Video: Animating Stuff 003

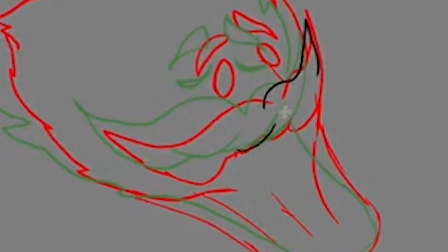So just kind of whoosh that in like that, and then this one we're gonna whoosh this in here like that, and kind of make these shapes kind of blend into one another like that.
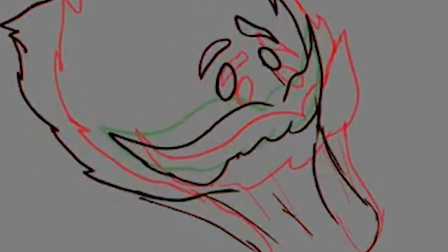Now his eyes are closed. His eyes are open, and then they kind of go into a closed.
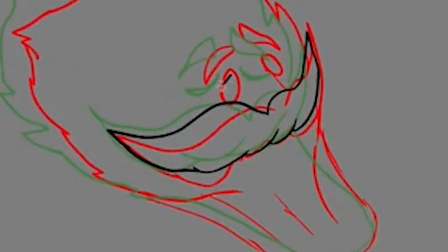So we're gonna make a little half of that. So we're gonna kind of make a half lid like this, and put a little like that, and then maybe another kind of half shape like that.
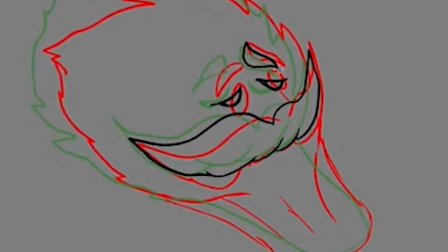And then his brows are going to kind of go like this, and his brow kind of goes like that.
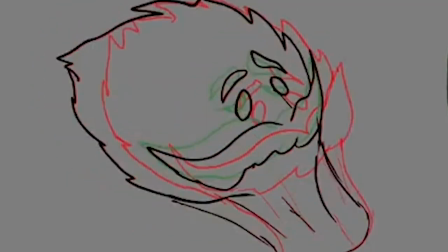And you can flip between these and just see how that feels. See that? All right. So it's closing down like that.
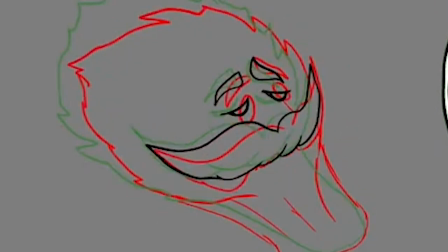All right, so we're here, we're here, we're here. So now we're going to go to the outer
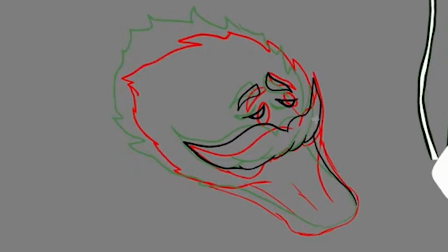lines here and kind of curve that line around this way, curve that line kind of like that, kind of trying to find kind of an in-between shape between all these shapes,
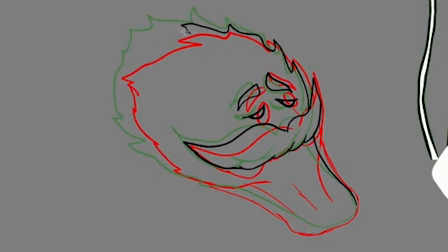and that way it'll kind of go into that shape a little bit more easier and smoother, and kind of doing this kind of thing like this.
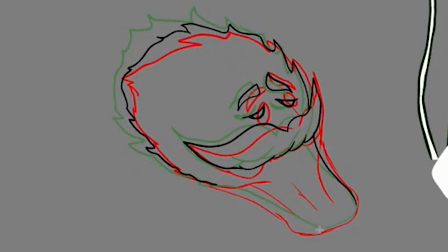So, all right, and then this one, we're going to bring that line kind of over like this and kind of bring these lines up kind of like that. Let's see. So you're seeing that the lines are there,
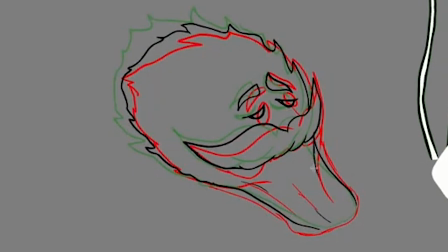and so you're trying to connect the lines and make the lines kind of feel like they're growing like that. All right. So yeah, there we go.
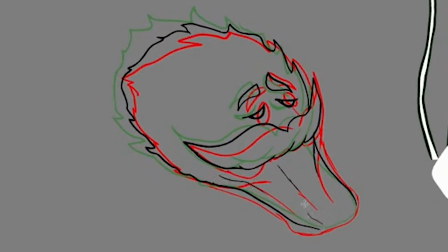And we can add a couple more lines, maybe start some lines in through here. And we're just kind of getting a shape right in there. So when we flip back and forth, it feels like it's growing out like very slowly like that.
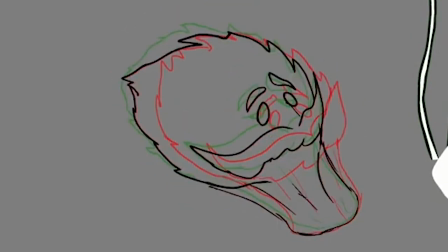And those lines are kind of doing their thing. So if it's going from here to here, that looks pretty good. And then from here to here, it's going to be a little bit fast. So maybe we can add another in between in there.
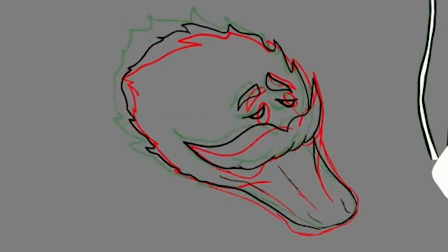So we'll just open this up some more. Boom. Like that. And then do this. Okay. There we go.
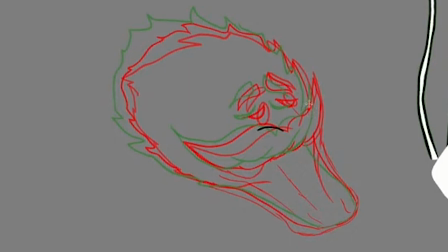Alright, so now I'm looking through a bunch of different layers, and sometimes that's hard to see when you're looking through 3 layers. So I'm just making 2, so I can see kind of where that mustache is. I'm just curving these lines around like that.
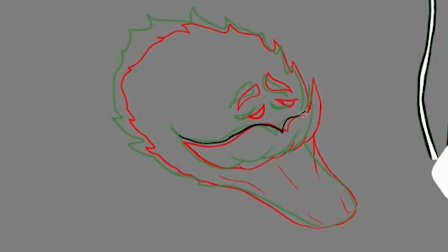Curving my lines around like this, in through here. Kind of bring that line up, something like this. You know, growing the shape into the other shapes like that. See?
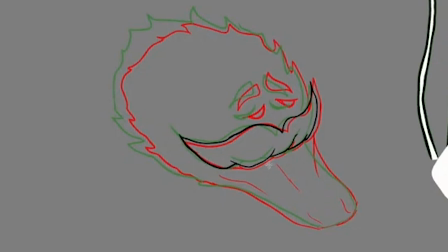All right, and those lines are going to dissipate. So like right in here, this line is going like this.